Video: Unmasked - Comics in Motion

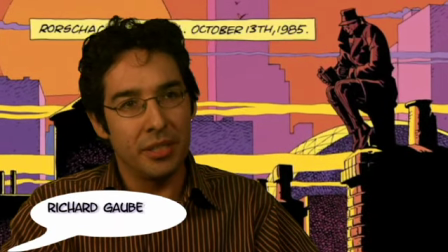[0:14]
I'm Richard Gobert. I was a creative consultant for Juice Films.
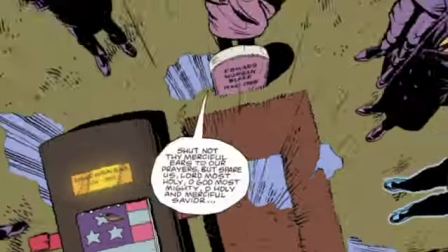[0:19]
I was the episode director for episodes 2, 9, and 12,
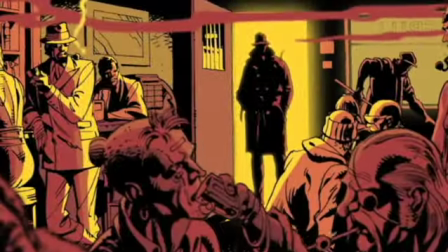[0:26]
and just kind of various animation for the project.
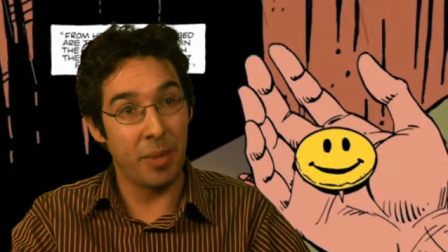[0:34]
The shot in episode 2 during Dan's flashback, it's a riot scene and Archie swoops down over these rioters.
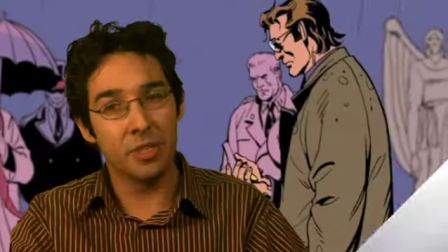[0:44]
That panel takes up more than half of a page. It was obviously significant for Alan Moore and Dave Gibbons.
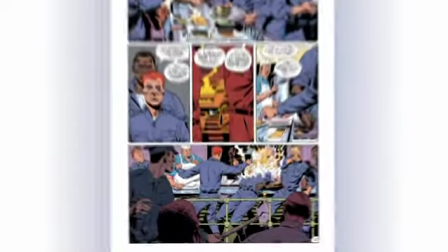[0:51]
Most of Watchmen is this, you know, nine panel grid. So whenever we had these big panels, we
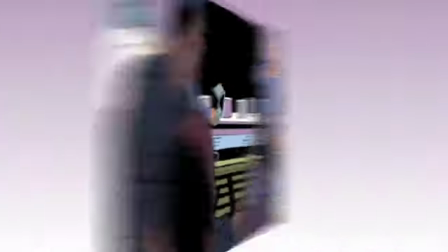[1:02]
made sure to really do the hell out of them.
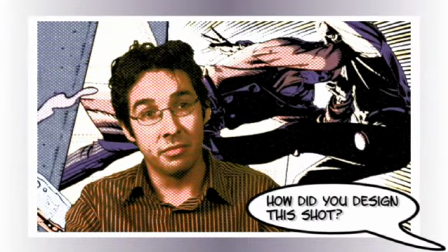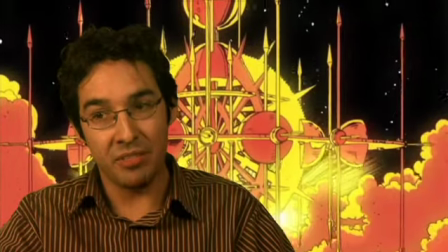[1:10]
The initial thing was to figure out, what are we going to do with the cameraman?
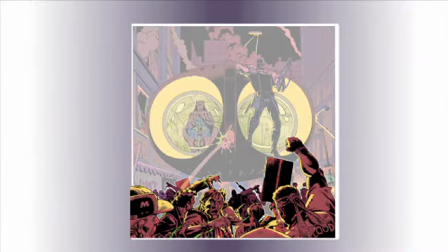[1:14]
If you look at the comic, it's rioters along the bottom and Archie is in the middle, we've converted it into,
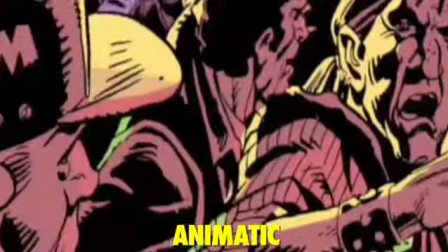[1:22]
let's start with the rioters, have camera movement, accentuate, there's a huge riot going on,
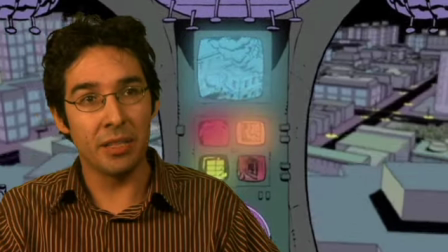[1:27]
and then introduce Archie into the frame. Archie was a specific challenge because we really wanted to get a sense of three dimensions.
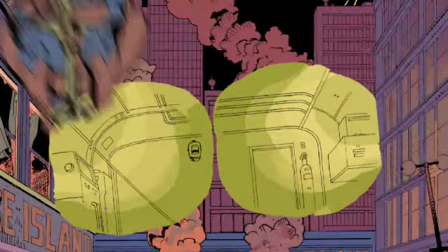[1:36]
We had about five or six different layers that were parallaxing there. We had to really interpret how Archie moved.
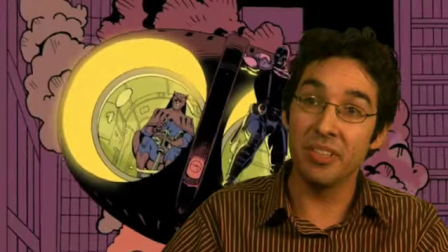[1:43]
We did a lot of tests, a lot of playing around with how do we make it really feel like it's a heavy piece of machinery.
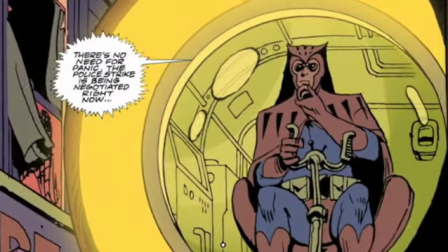[1:52]
It's just that conveying that sense of weight was a real goal for us. And it was tricky to get that rolling motion going.
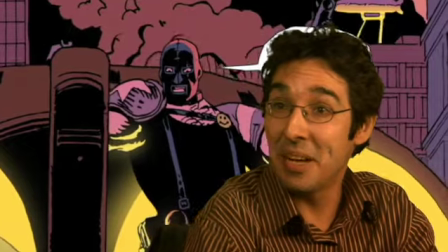[2:01]
And, you know, I like how it turned out.